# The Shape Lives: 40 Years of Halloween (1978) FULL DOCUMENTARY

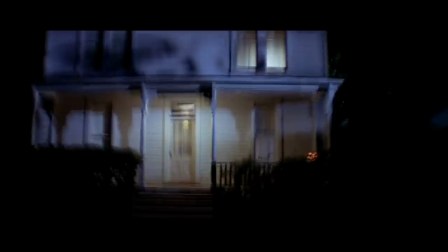(42:11)
Halloween achieves a lot over its 91 minutes, but it is the first five which cement it as a genre classic.
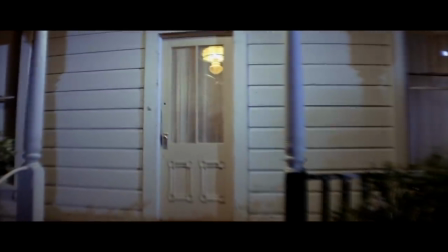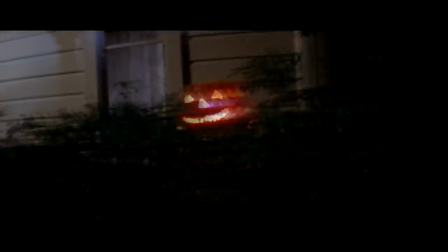(42:24)
Allowing the audience to adopt a young Michael Myers' point of view, the prologue not only pushed the capabilities of the Panaglide to its limits,
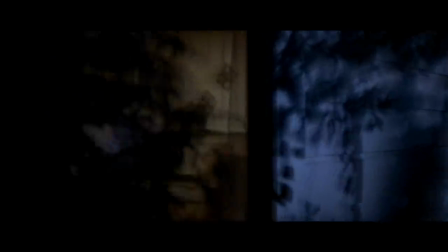(42:33)
but it made viewers feel like unwitting voyeurs in the slaughter.
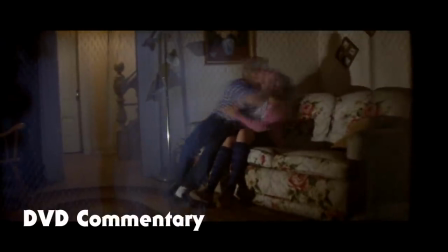(42:39)
This one long tracking shot was inspired by, of course, the tracking shot we all remember from Touch of Evil, the Orson Welles film.
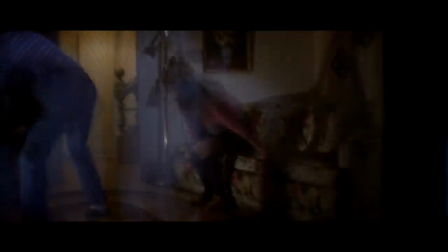(42:47)
As I look at the movie, the primary influence on the style of the film was the work of Alfred Hitchcock.
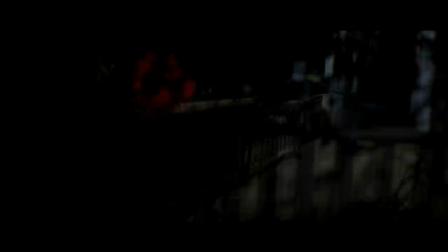(42:56)
Hitchcock's moving camera would bring you, without a cut, from one environment to another, one room to another, one set to another.
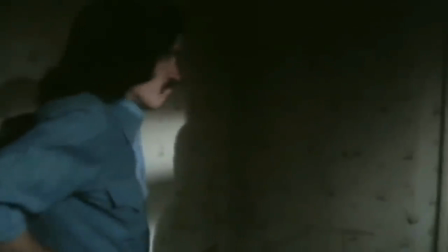(43:04)
Shot over the final 2 days of principal photography, the sequence appears to be a single, unbroken shot,
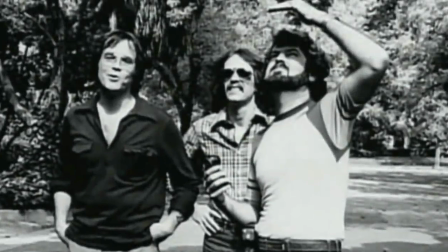(43:12)
instantly announcing Halloween's intentions to make honest, artful cinema.
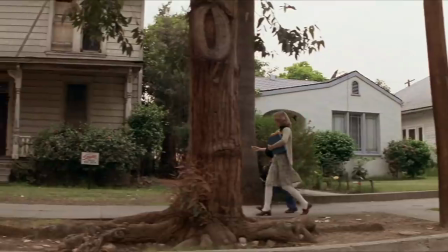(43:17)
The scene of the crime is the Myers residence, a spin on the old haunted house which Hitchcock had already transposed to a modern-day setting for Norman Bates.
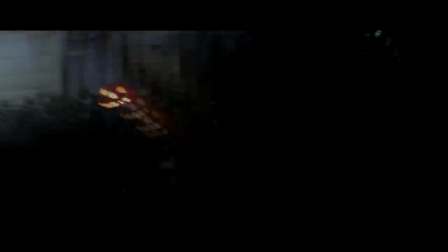(43:30)
And as we're tracking around this direction, the crew is inside,
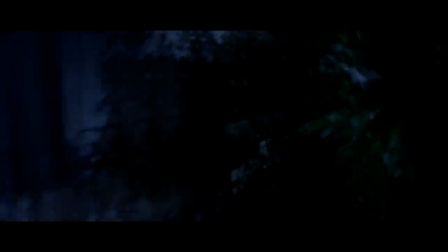(43:34)
flipping all the lights around in anticipation of us coming around back of the house and coming in the other way. There's an incredible noise going on inside.
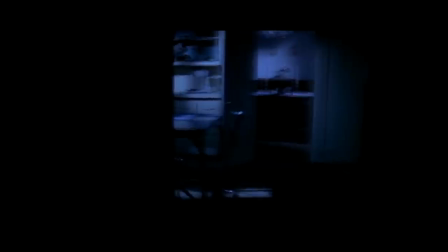(43:50)
Up the steps, now we're lit. There's a whole little caravan following this camera. And one of the members of the caravan is Deborah Hill, dressed in a clown outfit.
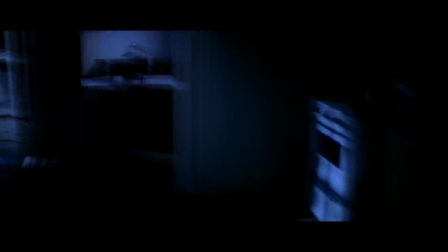(43:58)
And in a minute, you're going to see her hand.
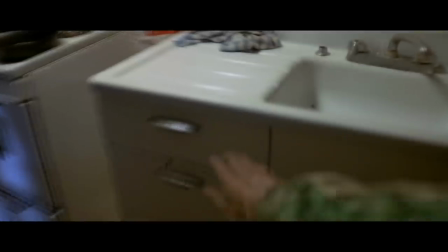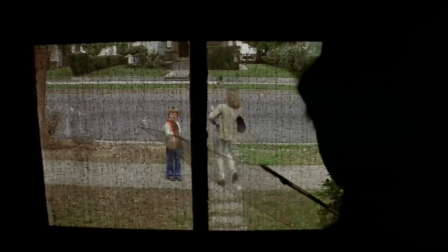(44:08)
The property, loaned to the filmmakers by a local church, was depicted in its decrepit, run-down state for the majority of the filming,
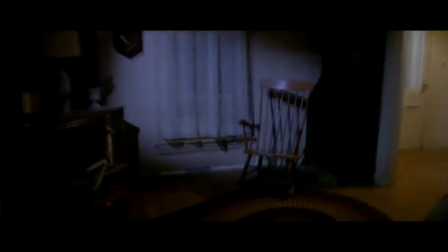(44:16)
only to be given a thorough spit and polish by the cast and crew for its 1963 counterpart.
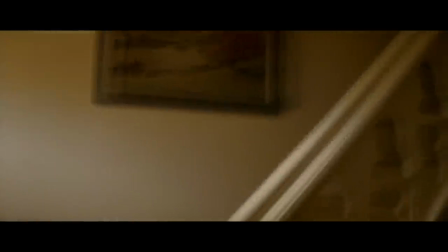(44:22)
This is a very narrow house, and it had just been painted a few hours earlier, and the parts that we see were the only parts that were painted.
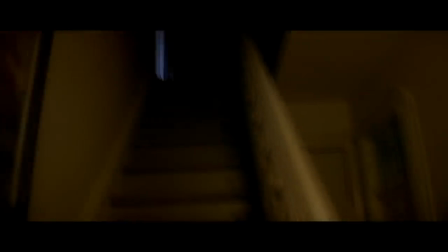(44:29)
Now you're going to see a human struggle with a camera and a very small staircase.
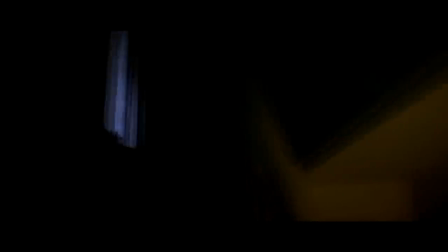(44:34)
We're trying to hold the light up on the left in frame because the foreground is going out of focus.
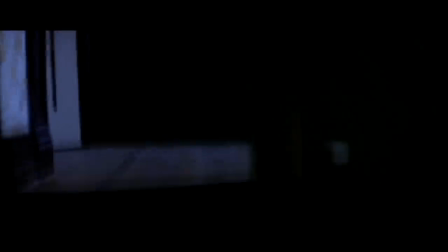(44:39)
Now up we come, jiggling and bouncing. Now the operator's almost made it.
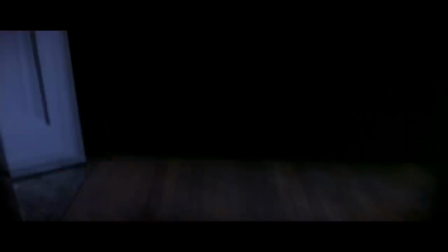(44:45)
He's saved his own life. He's at the top of the stairs.
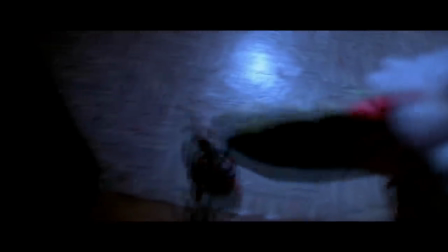(44:51)
He sees a mask. As this mask is put on the camera, there's Deborah's hand again. We're going to make a cut. Now we're into another shot and another take.
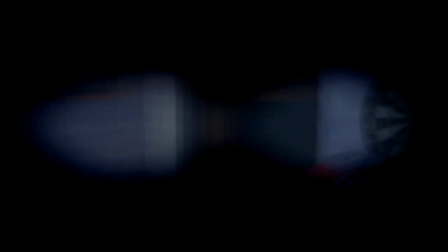(45:01)
Given the opening's point of view, the slaying of a naked Judith Myers is easily the most graphic murder in the entire film, and even this is partially concealed by an optical effect to create the holes in Michael's mask.
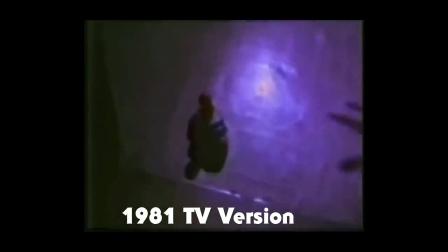(45:14)
The same effect would later be updated to make the holes smaller when Halloween made its television debut in 1981.
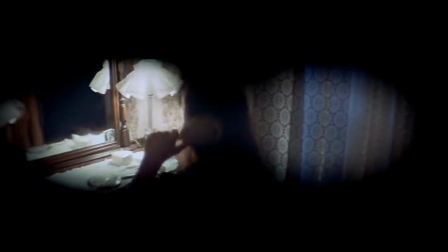(45:22)
The director seems to be well aware of the scene's tawdriness.
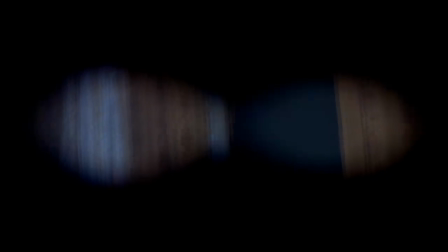(45:25)
During Michael's flurry of knife swings, the camera pans up to focus on the blade as it strikes, sparing us from every last agonizing detail.
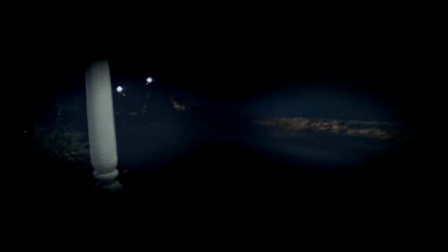(45:34)
The final gut punch is the reveal that this murder has been committed by a 6-year-old boy, a reversal in perspective which never seems to lose its unsettling power.
Michael?
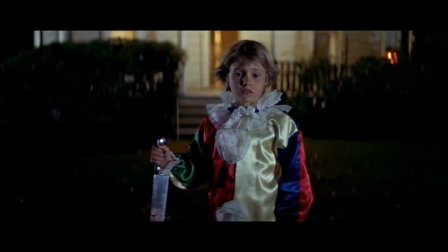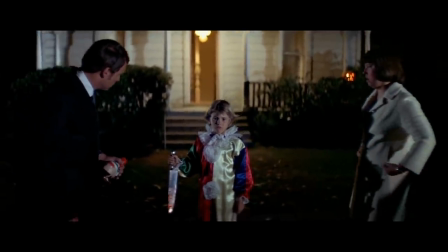One of my favorite shots in the history of cinema is the long tracking shot at the beginning of the first Halloween. Yeah. I was always wondering how many takes it took to do that shot, but also how did you get the eyes with the mask over it? How did you pull that off?